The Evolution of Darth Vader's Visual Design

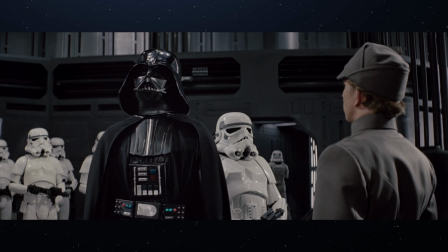249s
So it's got, everything is like that. To complete the character of Vader, Lucas focused on how he would sound.
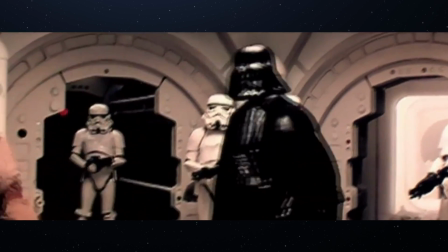256s
For starters, it was obvious to all that he was going to need a new voice.
Start tearing this ship apart piece by piece until you find those tapes.
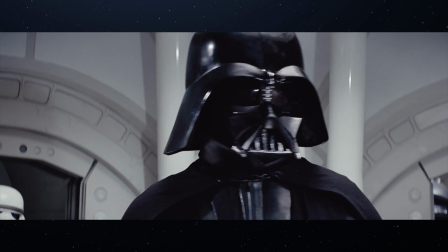264s Find the passengers of this vessel. I want them alive! Commander, tear this ship apart until you found those plans and bring me the passengers. I want them alive!
Sound designer Ben Burt also created a perfect complement to James Earl Jones's voice.
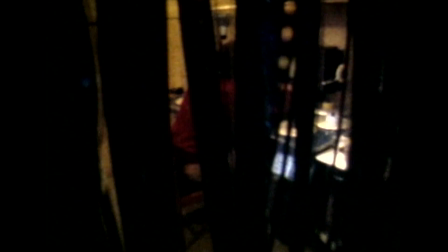279s
I went to a local dive shop in San Rafael, California,
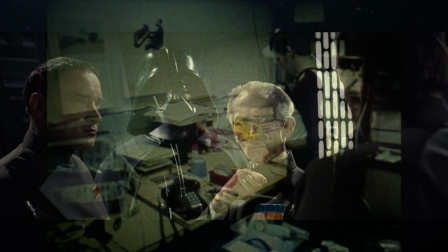283s
and stuck a small microphone into a scuba regulator and recorded myself breathing through the mask itself.
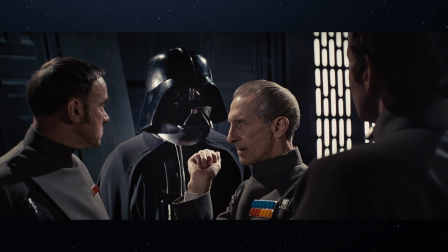290s
And it was that cold mechanical breathing sound which I recorded, which became the basis for Darth Vader's breathing.
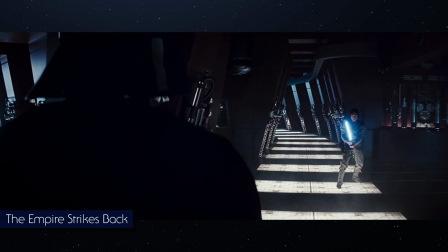299s
Vader would get a new suit for Episode 5 with upgrades in style and comfort.
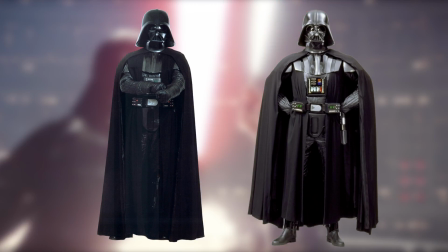303s
The space armor from Star Wars evolved into a sophisticated life support device, receiving a subtle makeover with an electronic focus.
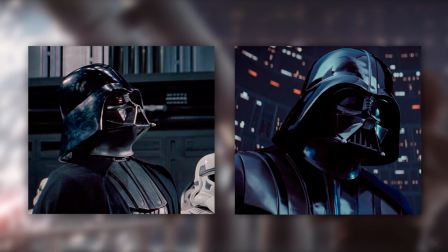311s
It was now shin and polished, featuring black lenses instead of dark red.
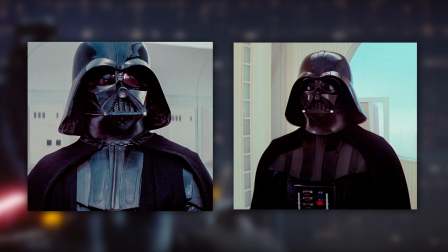316s
His breastplate was moved on top of the inner robes instead of behind them, and the chest box got working lights and different colored buttons to look more high-tech.
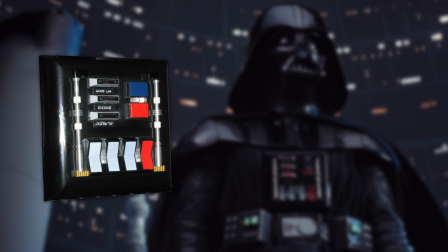325s
It also introduced inscriptions on Aurebesh letters, using Hebrew as a foundation to give it an alien look.
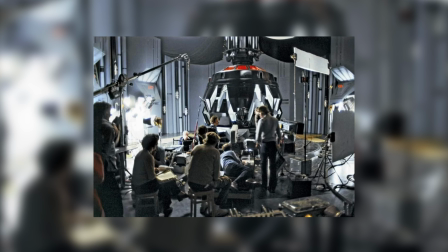333s
But the most significant moment for Vader, from a visual point of view, was his scene in the meditation chamber.
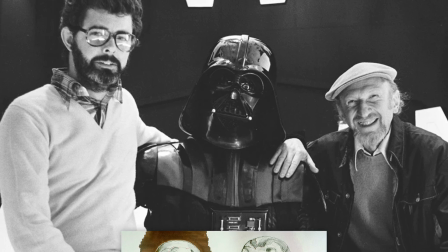339s
At one point in the production, he was to show his full face, but this idea was discarded.
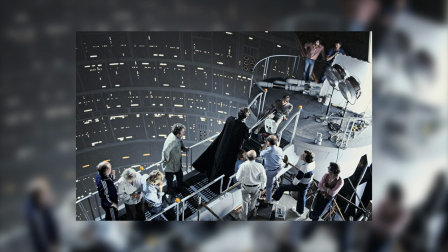345s
Lucas had already decided to make Vader Luke's father, so he gave us only a brief glimpse from behind as a small teaser before the next film.
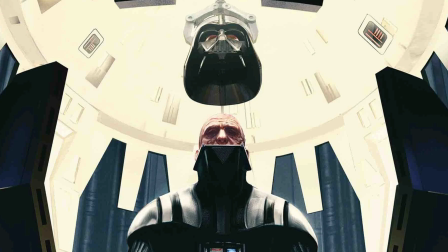352s
It was very important in this movie, at this point, for us to realize that Darth Vader was a human being.
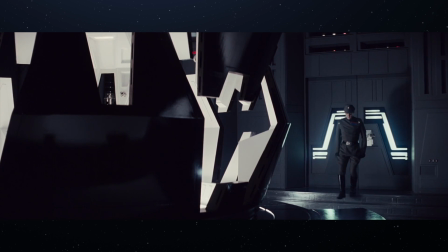358s
That he wasn't a robot, he wasn't some kind of monster, he wasn't an alien.
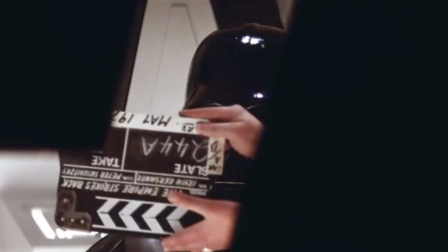363s
Because in the first film, you didn't know what he was, you never saw him.
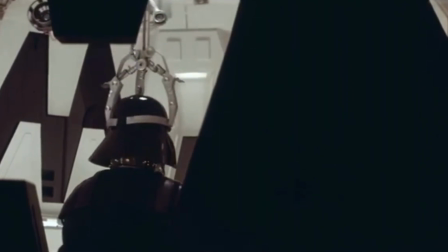366s
After going through that with Kirsch, he came up really with this thing of having him put his helmet on, which was really nothing more than a setup for the next movie.
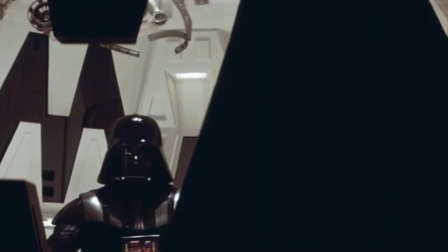375s Asteroids do not concern me, Admiral. I want that Ship, not excuses.
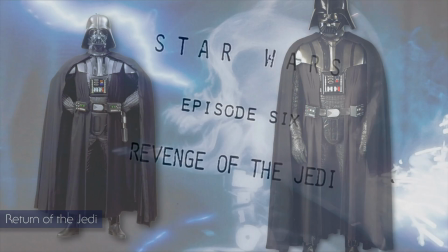382s
The costume was hardly changed for the last installment, though it would reveal the clearest evidence of Anakin's bionic nature.
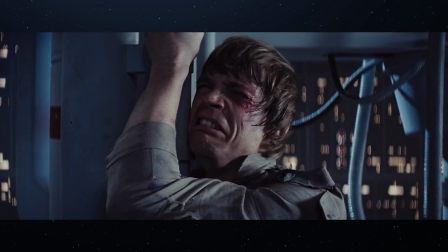390s
Speaking of revelations, making Vader Luke's father meant that Lucas would redeem and unmask him in the final act.
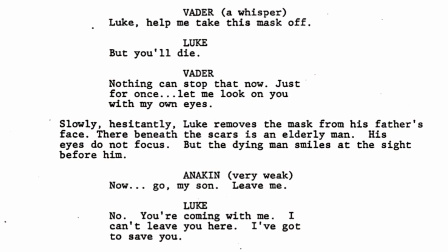398s
Consequently, he would have to appear to the audience as a sympathetic old man,
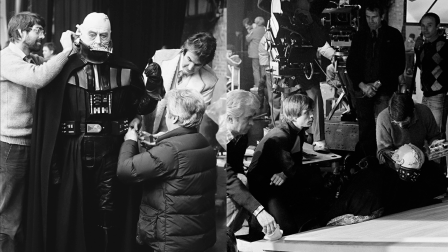401s
a task entrusted to the 78-year-old actor Sebastian Shaw, despite Anakin being only in his mid-40s.
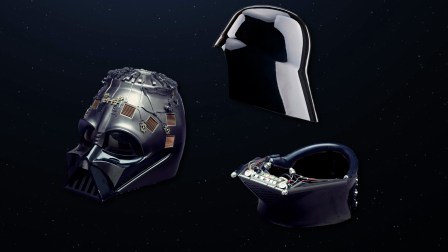409s
He was given a new helmet made of 3 pieces instead of the previous 2, designed to emphasize Vader's suffering.
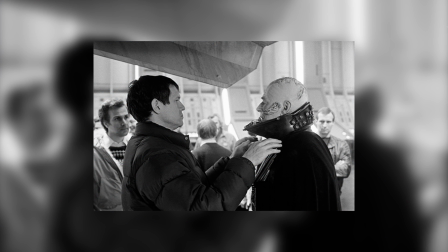415s
The idea of a human and vulnerable character was also achieved by a change in his breathing sound.
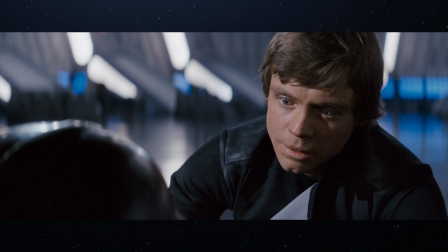420s
We had opted in the first Star Wars film to go with the colder, more mechanical breathing.
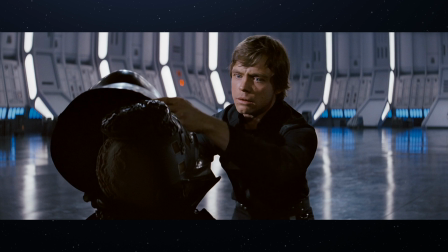426s
But when it came to the scene where he's injured and dying and Luke is about ready to remove his helmet,
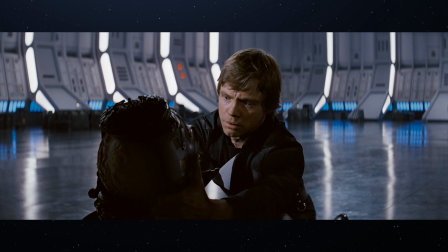433s
we went back to some of the recordings I had made of the very raspy,
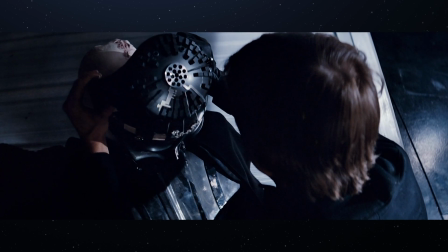438s
labored kind of breathing, which worked well here.
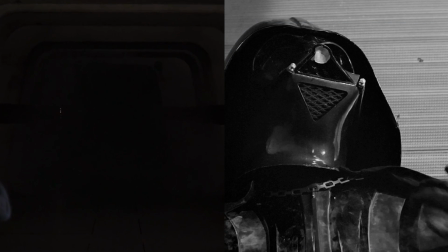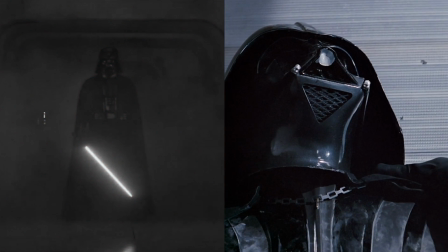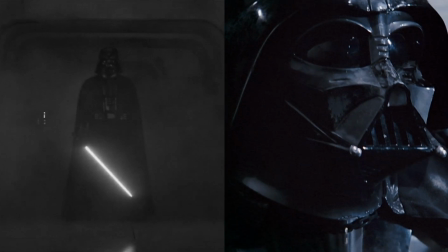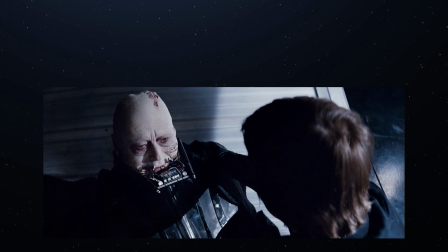461s
Vader's eyebrows were digitally removed for the 2004 DVD release to match Anakin getting burned on Mustafar.
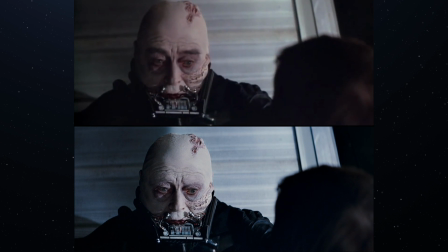468s
His eyes were also changed to blue to better resemble Hayden Christensen, and his skin tone was altered to make him more pale.
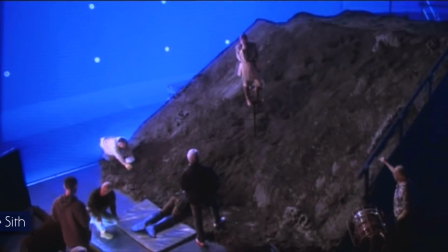476s
The key missing piece of Episode 3, which everybody's always wanted to see, which is the return of Anakin Skywalker in the suit.
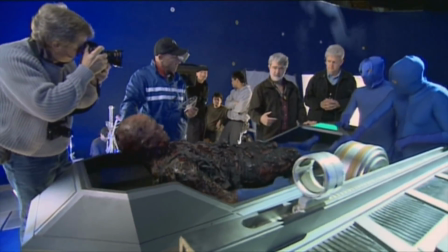485s
When it came to the making of Anakin's transformation, Lucas intended to emphasize the pain he'd have to endure for the rest of his life.